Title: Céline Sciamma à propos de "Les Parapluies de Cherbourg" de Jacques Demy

J'ai choisi Les parapluies de Cherbourg, qui est un film qui est assez décisif, qui est extrêmement décisif dans ma vie de spectatrice, parce que c'est le premier film où j'ai compris qu'il y avait de la mise en scène, où j'ai compris que c'était un film, c'était la pensée de quelqu'un qui était à l'œuvre. Et les films de Demi, c'est des films qu'on voit plutôt jeunes, en tout cas moi je les ai vus très jeunes, parce qu'il y avait cette dynamique aussi du film de Noël, de Pau d'Anne, etc. la comédie musicale et donc les parapetures bouches le voit vers 12 ans et soudainement j'ai l'impression comme ça de de voir les intentions de voir de voir le découpage de voir les mouvements de caméra de comprendre ce que c'est qu'une direction artistique et donc c'est l'éducation à la mise en scène et au metteur en scène ce
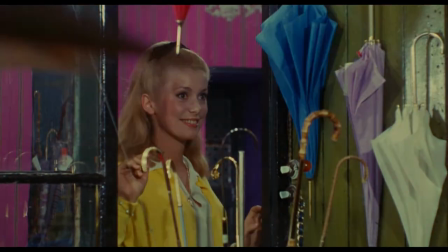58s
qui est étrange dans la façon dont on parle du film c'est justement mais souvent en avant son caractère chanter quoi
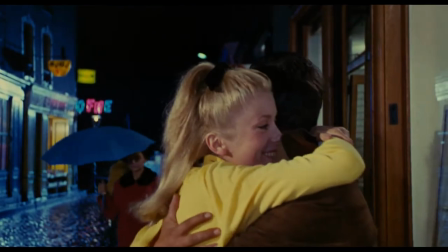64s
c'était même sur l'affiche j'avais écrit un film enchanté avec ce jeu de mots et donc on met en avant ce caractère un peu désuet voire enfantin une démarche du conte alors que c'est un film qui est un film un ovni qui est incroyablement audacieux cruel profond politique et que c'est une très très grande leçon de mise en scène et que bien sûr c'est le seul film que parce que je peux le chanter, je peux chanter une heure et demie de film, je ne vais pas le faire. Mais pour autant, quand je convoque le film, dans ma tête, c'est des images qui me restent, c'est des scènes, c'est ces travelling sur les quais de Cherbourg,
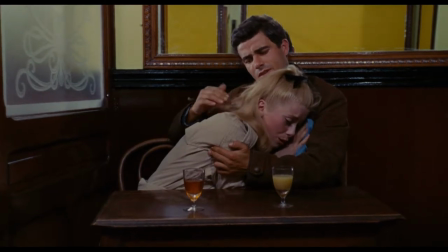110s
c'est ce travelling avant vers les amants dans la scène du café, avant leur désunion, c'est l'accord des papiers peints et des costumes,
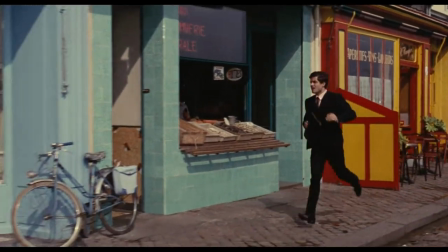119s
c'est des interventions sur le réel, sur les extérieurs avec ces murs peints comme ça, qui sont balafrés de couleurs.
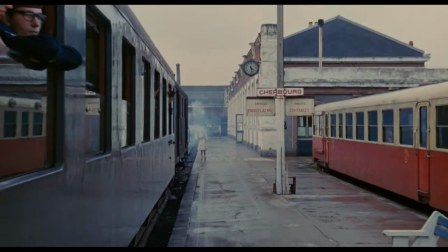124s
C'est l'arrivée du train sur le quai et c'est aussi le passage au sein même des scènes, entre quelque chose d'absolument réaliste, comme c'est les deux amants qui marchent vers leur nuit d'amour et soudainement ils sont sur le travelling et ils flottent.
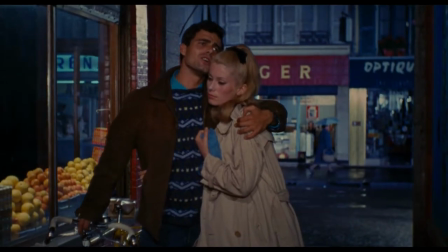140s
Et donc il y a une omnipotence comme ça, il y a un plaisir,
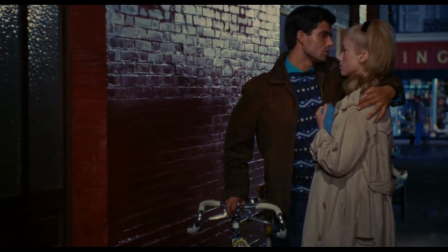143s
une précision de la mise en scène qui est absolument éclatant et qui en fait un film par moments expérimental. Et ce qui est aussi assez beau, c'est que le film, il peut être comme ça dans une forme de classicisme assez épique, assez référentiel, hollywoodien, mais il est aussi tout le temps dans la transgression. Donc il pose des règles et puis en même temps il est subverti. C'est la première fois par exemple dans un film que j'ai compris que les personnages n'avaient pas le droit de regarder dans la caméra. Le regard caméra, je l'ai appris dans les parapluies de Sherbourg. Il y a deux regards caméra dans les parapluies de Sherbourg.
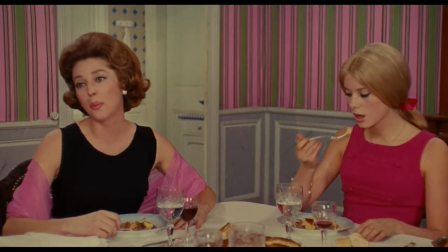179s
Le premier, c'est dans la scène de Galette des Rois,
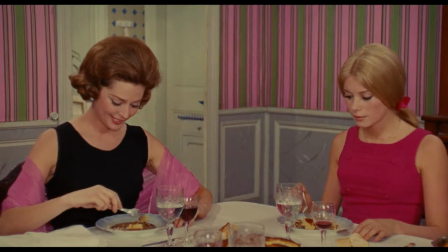182s
où le personnage de Geneviève comprend qu'elle va devoir épouser Roland Cassart. Et c'est une scène de Galette des Rois, elle a la fève, on la somme de choisir un roi, il n'y a qu'un seul homme autour de la table, et elle dit « vous êtes mon roi ».
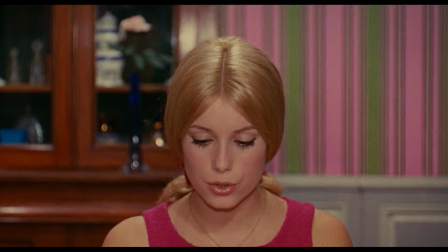195s
Et elle regarde dans la caméra, elle nous prend à témoin. Je n'ai pas le choix, vous êtes mon roi. Et alors même que le personnage doit rentrer dans la convention, la convention sociale, le cinéaste brise la convention de ce qu'est un film, de ce qu'est un rapport à un personnage.
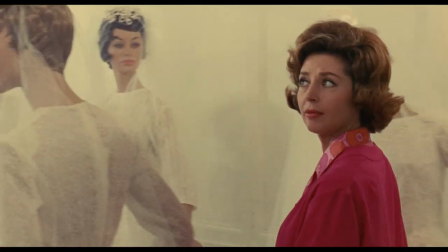218s
Et il y en a un second regard caméra qui joue à peu près dans la même situation, autour de l'action du mariage.
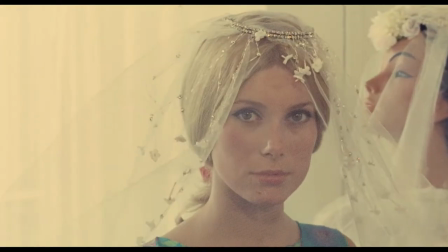224s
Et là, alors qu'elle se marie, elle nous regarde dans les yeux aussi, elle nous prend à témoin à nouveau dans ce moment d'incroyable convention bourgeoise.
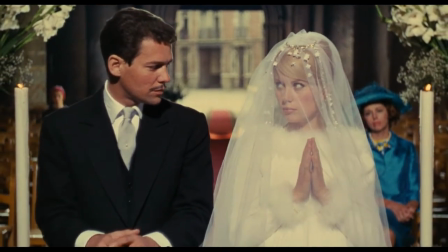230s
Il y a comme ça la subversion. Et c'était un plaisir et un trouble incroyable de comprendre une règle dans le potentiel de sa transgression. Il y a beaucoup ça dans le film, qui au sein même des scènes, on glisse de quelque chose d'établi à quelque chose qu'on subvertit.